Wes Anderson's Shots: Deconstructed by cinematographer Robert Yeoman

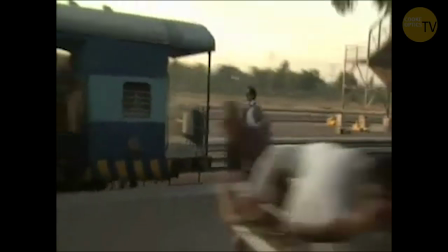(4:18)
So Sanjay would push the run with the dolly, I'd be on it with the focus puller,
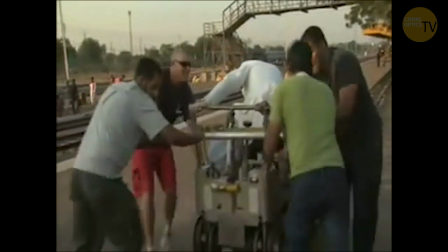(4:23)
and because Wes likes to do everything kind of old school, you know, everything's old school. We also used a rickshaw dolly at times through, you know,
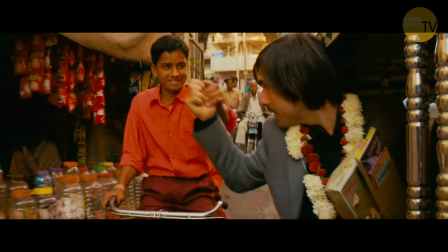(4:33)
the streets of India just because the soft tires you could kind of do things but he
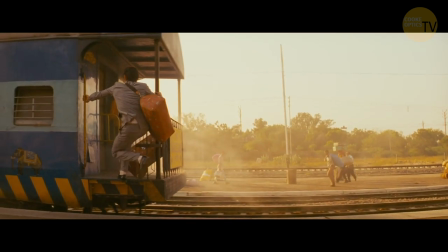(4:37)
likes things very precise so that's why we use the regular Dolly and the Lone track on that one.
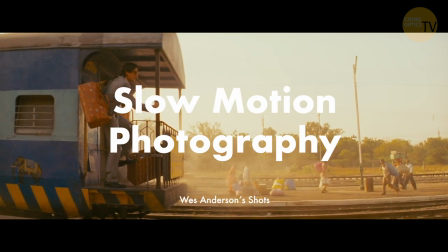(4:43) To reach the homeland
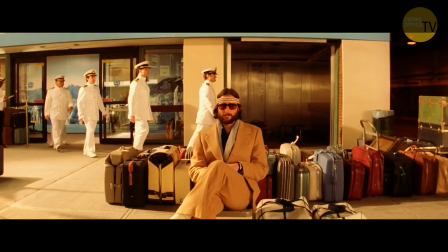I think that he uses it in a way to really accentuate what that character is feeling at that time.
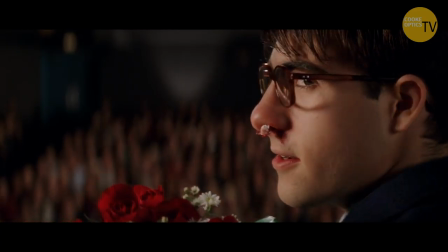(4:58) One by one he has a toll
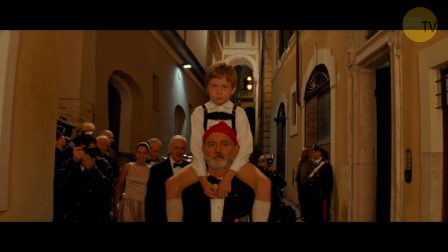(5:03) to give up your eyes, give up your name
And it makes you stop and go, oh, wow, you examine it more closely, I think. And so he chooses those moments very carefully,
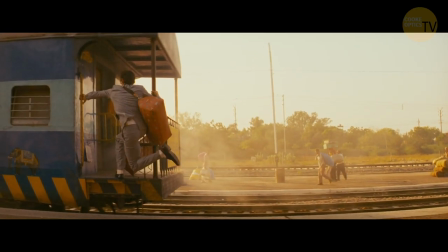(5:21)
you know, and it's like when they're running to the train and Adrian gets on the train, you know, and it's like it's kind of a big moment.
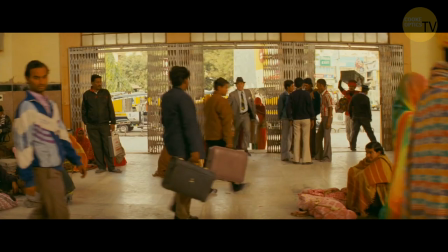(5:29)
You're passing.
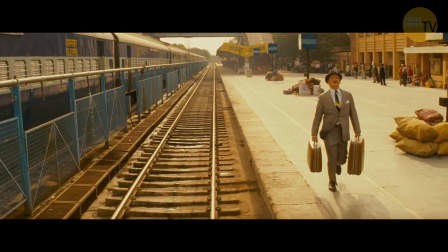(5:30)
Everyone thinks there's going to be a movie about Bill Murray, you know, and now Bill Murray's left back in the dust, and this is who we're really going to follow as these guys, you know. I think that, well, you know, Wes chooses the shots, but I think he just feels that somehow by slowing down the thing,
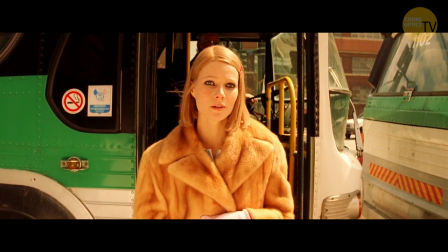(5:47)
it really accentuates that, it really is pointing to that shot as an emotional thing.
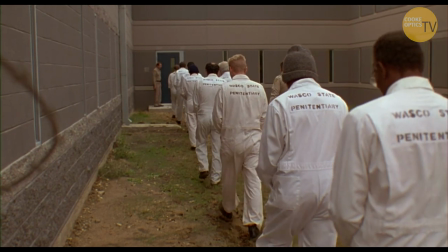(5:54)
And, you know, at the end of Bottle Rocket, when Owen's walking away in the prison, you know, we did it there, too, you know. But he chooses those moments very carefully.